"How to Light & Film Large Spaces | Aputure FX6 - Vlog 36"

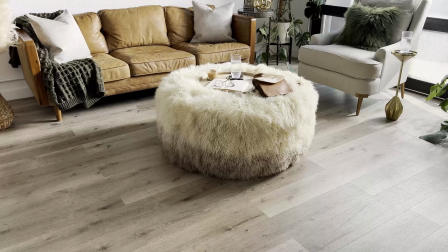254s
We could always speed things up, but we can't change things if we go too fast because we weren't shooting at a high frame rate because we didn't need to.
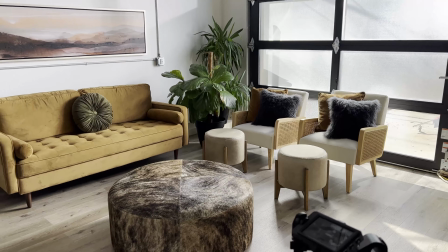262s
So here's another look, kind of changed things up. The couches changed, the chairs changed, and we just rocked it out.
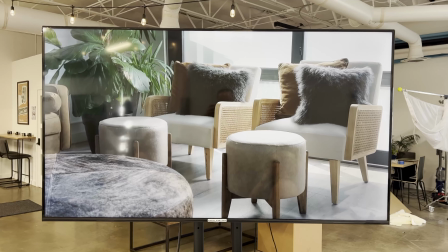268s
This is a little bit tighter look, but you could still see that parallaxing move from the slider makes it amazing.
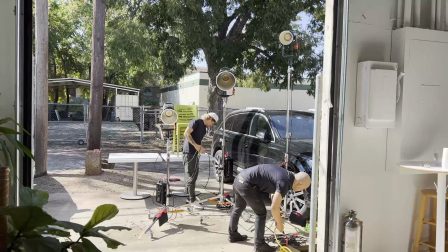274s
So we have the guys cleaning up here. They're tearing everything down. We had 3 lights outside as you saw earlier.
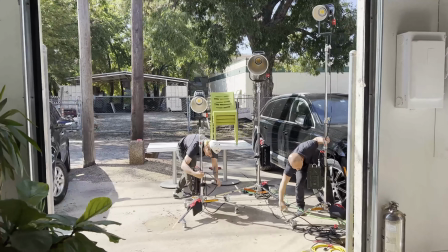281s
So we're wrapping up this area. And what's really great about this space is we could clear it out fairly quickly and move on to another spot. Let's talk camera.
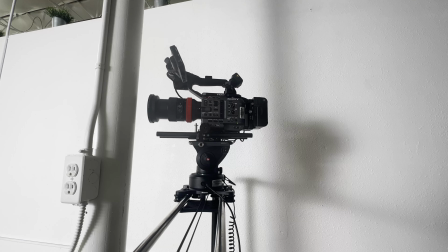290s
We're using the Sony FX6 with a Sigma 24-70 f2.8 lens.
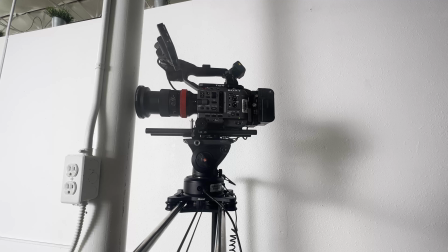295s
We are running the Rhino slider, which is the version 1 arc system.
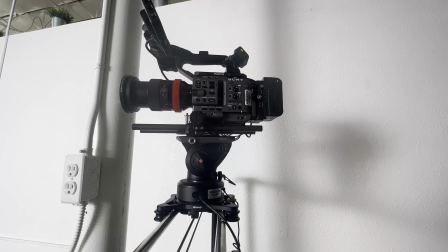300s
You can see it's actually parallaxing as well, which means it's panning left to right as well as sliding.
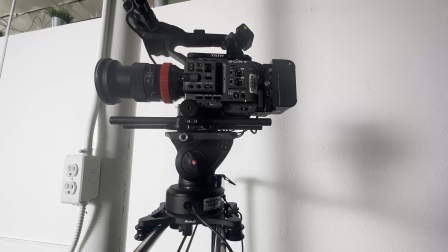305s
So you have 2 points of movement. And then it's a tilt-a-cage with a V-mount battery set up on it.
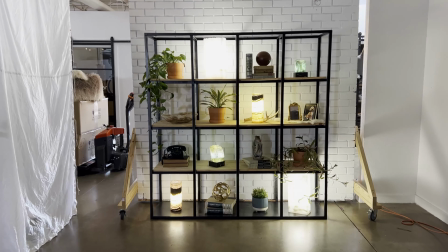310s
And then we have time code. On this shot, we really had to balance the light. It looks really cool right now, but it just was too dark and didn't feel right.
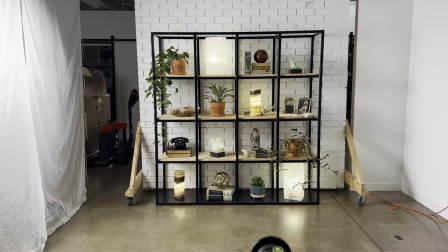318s
So we did the big large source from one side and it filled it up really nice and actually popped really well and had a beautiful look to it.
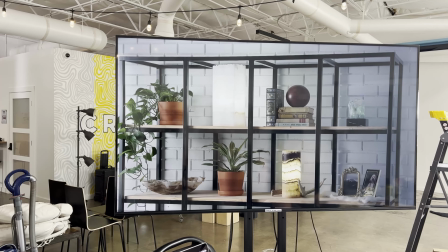325s
You can see right here that they're creating shadows from the side, but also you're getting shadows from the lights themselves and the different elements that are on the shelf.
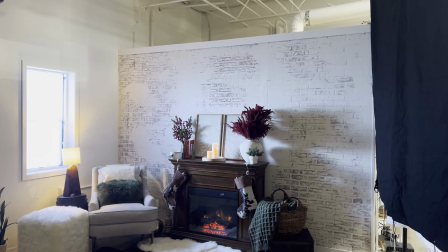332s
So it worked out really well. We were ramping up for the holiday season with some of these shots, so we had to have a fireplace and a cozy spot.
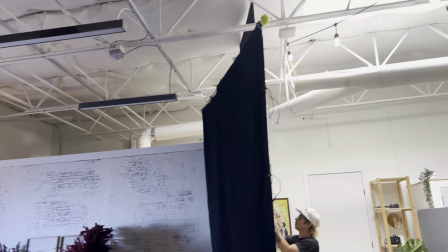340s
We did have a skylight that we had no control over.
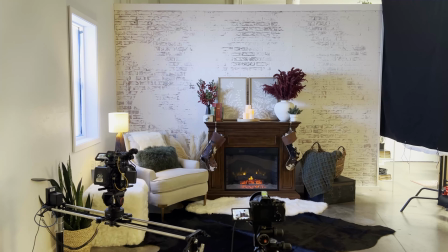343s
We could have blocked it off flat up, but we were able to just take the floppy up like Trey did there and block off most of the spill that was coming in from it.
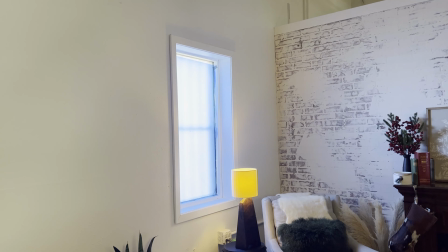351s
Outside, we did introduce a 1200D running through some CTB, full to give a nice blue cast in here.
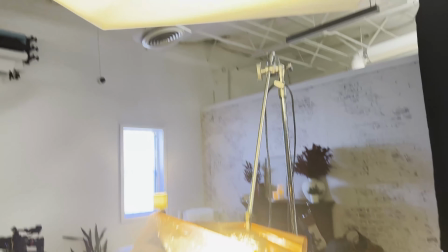359s
And then also we had 300D right here shooting up into a ultra bounce, creating a nice warm CTO look to it.
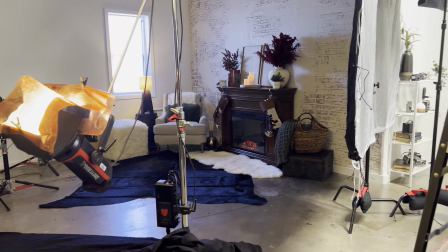368s
So we had a tungsten feel to it. So we had the blue moonlight coming in and then we had the tungsten as well.
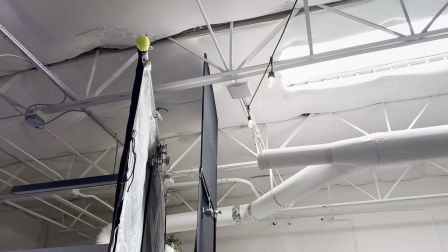373s
And there's that skylight, the pesky skylight. But we were able to mold the scene and actually shape it where it looked really nice.
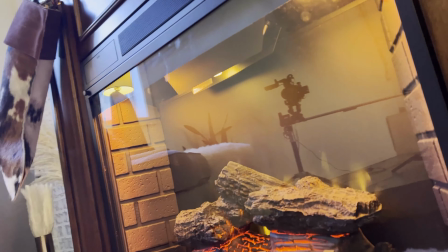381s
So it gave us the look. I also added a couple MCs to give us a little more pop of orange to kind of exaggerate that fireplace,
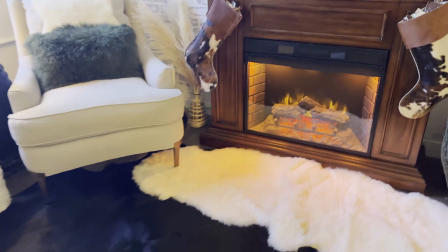388s
set them to fire, and they were flickering down on the rug that you see right there, the white one. So it actually looked really cool.
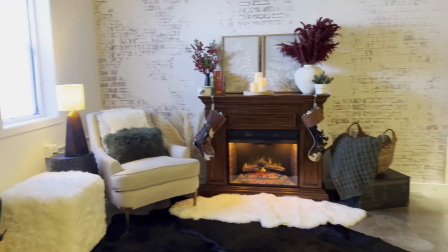393s
It was very stylized and almost gimmicky, but it had a great feel and the client loved it, so we went with it.
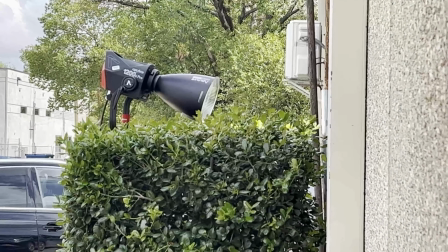399s
It doesn't always have to be super realistic. So there's a 1200D outside. Part of the day, aside from video, was photos.
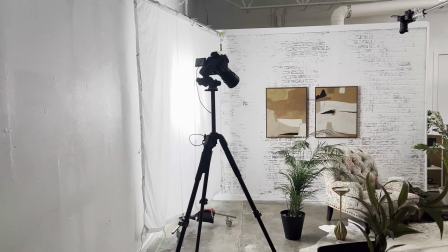406s
We intertwined the day with photos and video, and in some areas we were doing photos, some areas we were doing video.
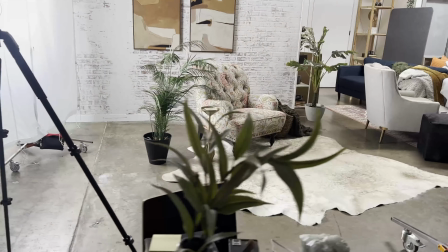412s
So here we have a top-down setup to showcase this chair,
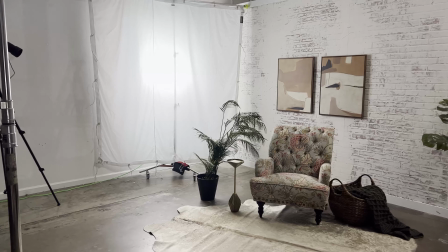417s
some of the elements around the rug and things like that, but also had an angle from the side.
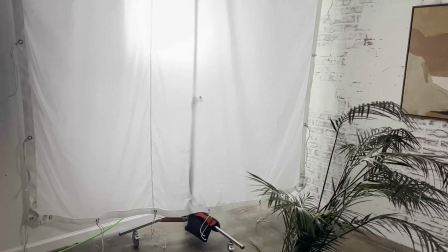424s
We used the diffusion here, which was an 8x.
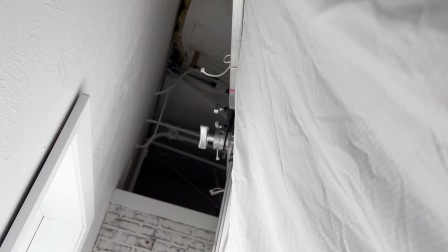427s
We used this throughout the day, was either quarter grid, half grid, or full grid on a T-post setup on a rolling stand so we could move around quickly.
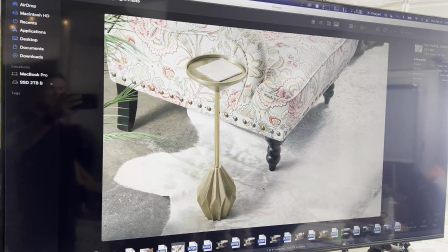436s
We have it bagged and ready to go. And this is the look it was giving us in the photos.
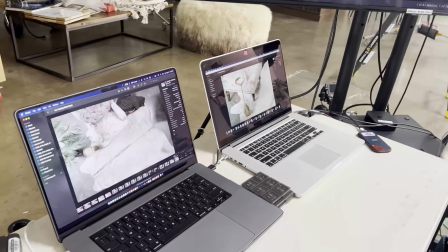441s
We kind of had it at an angle, shooting it across, and it looked beautiful. And then you see the top-down shots as well.
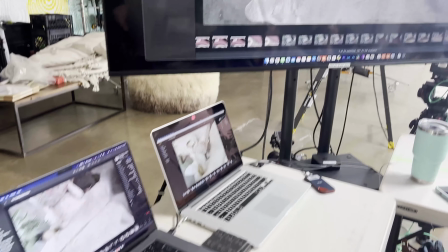447s
We were running 2 MacBook Pros, wirelessly tethered. It took a little bit of time to kind of fly through the airwaves and get to the actual computers,
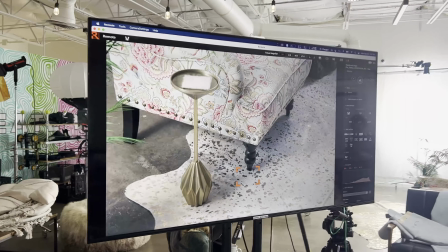456s
but we were able to see both on the screens for the client to give us approval because I used a black magic switcher from the computers to show the screen.
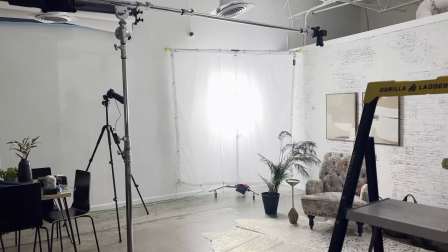464s
You see our top-down setup, which is an Avenger boom arm,
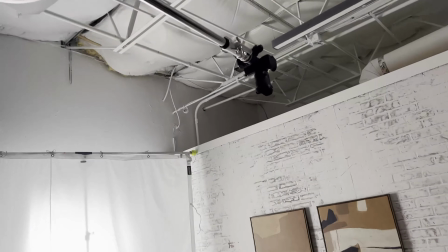467s
and it gives us that nice top-down look with a lot of room to spare and a lot of control of the camera from the computers.
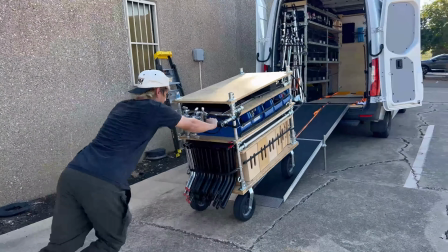474s
I want to give a big shout out to Trey and Jeremy for handling all the heavy lifting when it came to this shoot, and also want to give a shout out to my wife.
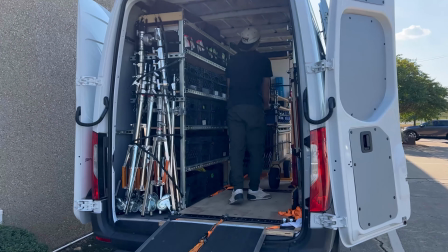481s
She was there for pre-production, the shoot itself, and post-production. All the editing was done by her. Huge shout out to her for coordinating with the client and making sure our client was satisfied from beginning to end.
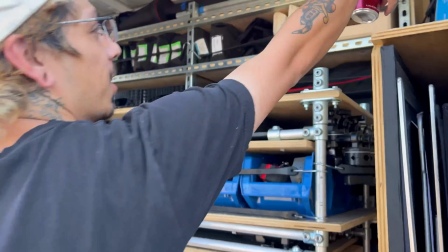492s
What do you guys think? Would you have done things differently? Comment down below and let me know your input. I appreciate all the feedback you guys give me, and thank you so much for watching and subscribing to the channel.